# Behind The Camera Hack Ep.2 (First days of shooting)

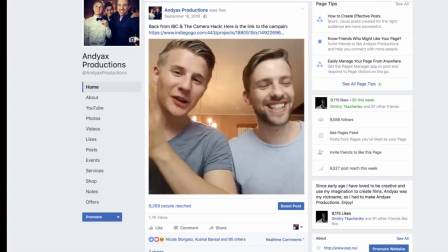0:13 100%! Woo! He's Norwegian, but he can speak fluent Russian. It's just in time. Woo!
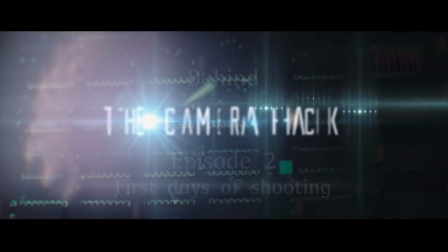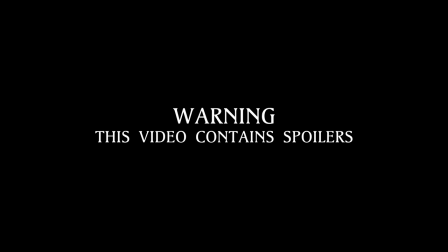We got the equipment, we got the gaffer tape, so we are ready to start shooting. That's crazy. We're going to Oslo now, 30 minutes with car, to shoot the intro scene. And I don't know if I'm ready, so we'll see. Luckily I have Nils Eilif. Nils Eilif! Hello! He's a cinematographer. And I heard he's quite good, so we'll see. We'll see. What do you think about the Panasonic GH4? I don't know yet. We'll see. Let's try it. Yeah, you're mostly used to Arri Alexa and Red cameras. Yes. Yeah. Usually. So hopefully you manage to do. It's gonna be fun. Yeah. Looking forward to it. Okay. So let's go. We are now heading towards the first location. It's the intro scene with the hacker and his sister. And we're also going to meet one of the guys who bought the Mafia perk. He came all the way from Qatar. Looks like the weather is getting better, and it's now calculated that it's going to be sun the next days. So that's perfect. So perfect for the film.
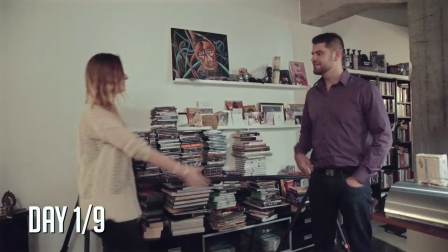1:52 Hi, come here. Hi.
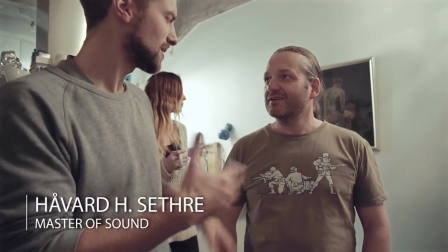1:59 He's a professional sound master of sound. Yes. Yeah. This is Mahesh from Qatar. Yep. He came from Qatar to Norway today. Six and a half hours. Yeah. He wanted to support the project by being accidentally shot in the film. Yeah. That's cool. I've been waiting for it. Cool. Hi. Hello. So Andrei is the hacker. Yeah, we have Dimitri, the guy who commented on my Facebook page and wanted to help out. He's from Estonia, so he can speak Russian. But do all people in Estonia speak Russian? No, just who are the Russians. Okay, so. Because we want the start of the film to be authentic.
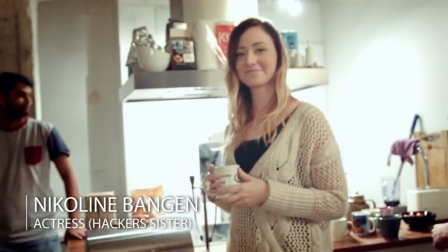2:42 Tor André, the hacker, and Nikolina, they are not from Russia, they're from Norway, so we need some help from Dimitri to get it right.
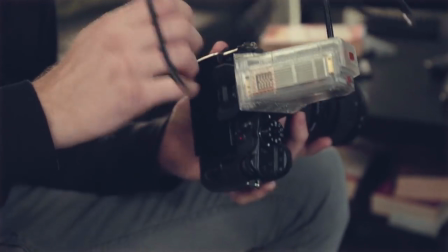2:49 Okay, we're at the set for, or the location for the first scene, the intro scene. We have Nils Eilif preparing the camera, we're going to use the slider. So just like slow movements in the beginning.
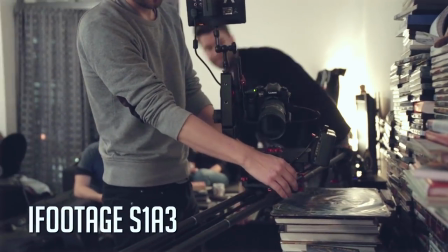3:01 And then suddenly the action starts with the hacker and his sister running in into the room.
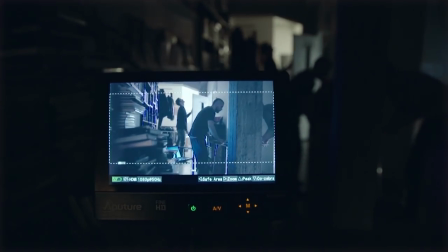3:09 We wanted to start the whole scene in a wide angle shot to both reveal the room and to give the actors time to warm up before the close-ups.
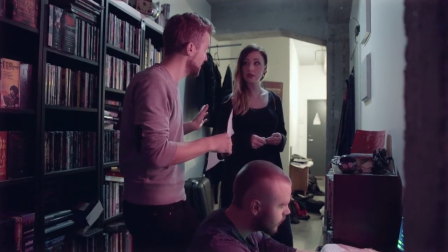3:17 First, I show the crew and cast where I want the actors to move. This is called blocking,
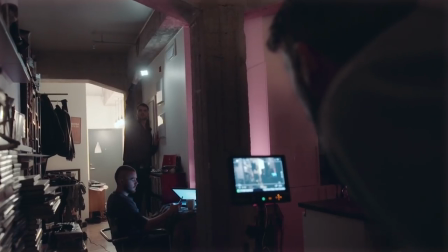3:23 and it makes it easier for the cinematographer to place the camera and light and easier for the sound person to place the microphones.
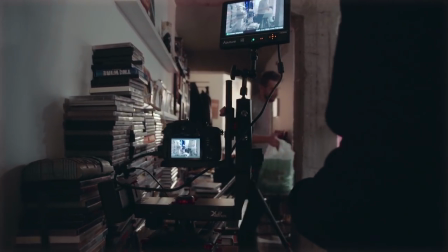3:30 By setting up the camera, in this case the GH4 with aperture lens regain and Sigma 18-35mm,
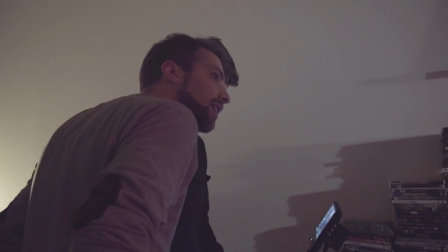3:37 we could easily see how the lights would affect the scene and be sure to place them outside the frame.
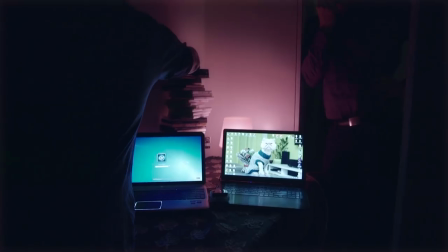3:42 As we wanted the room to look a bit mystical and vivid to reflect the life of the characters, we found this pink lamp to use as a key light.
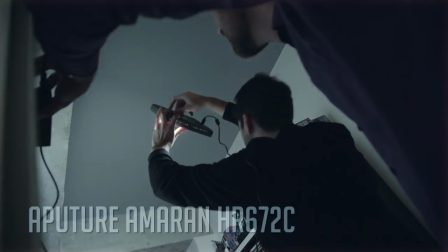3:50 And then we used the aperture Amran as main backlight, pretending it to come from a corridor lamp.
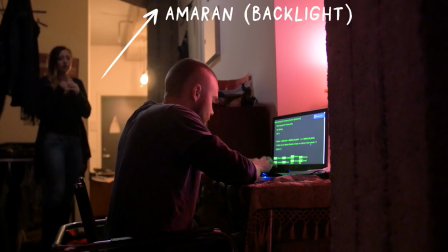3:56 This is called motivating lighting, as it imitates existing lights and makes it more credible. As you can see, we left one of the existing lamps on in the corridor. Existing light like this is called practical light.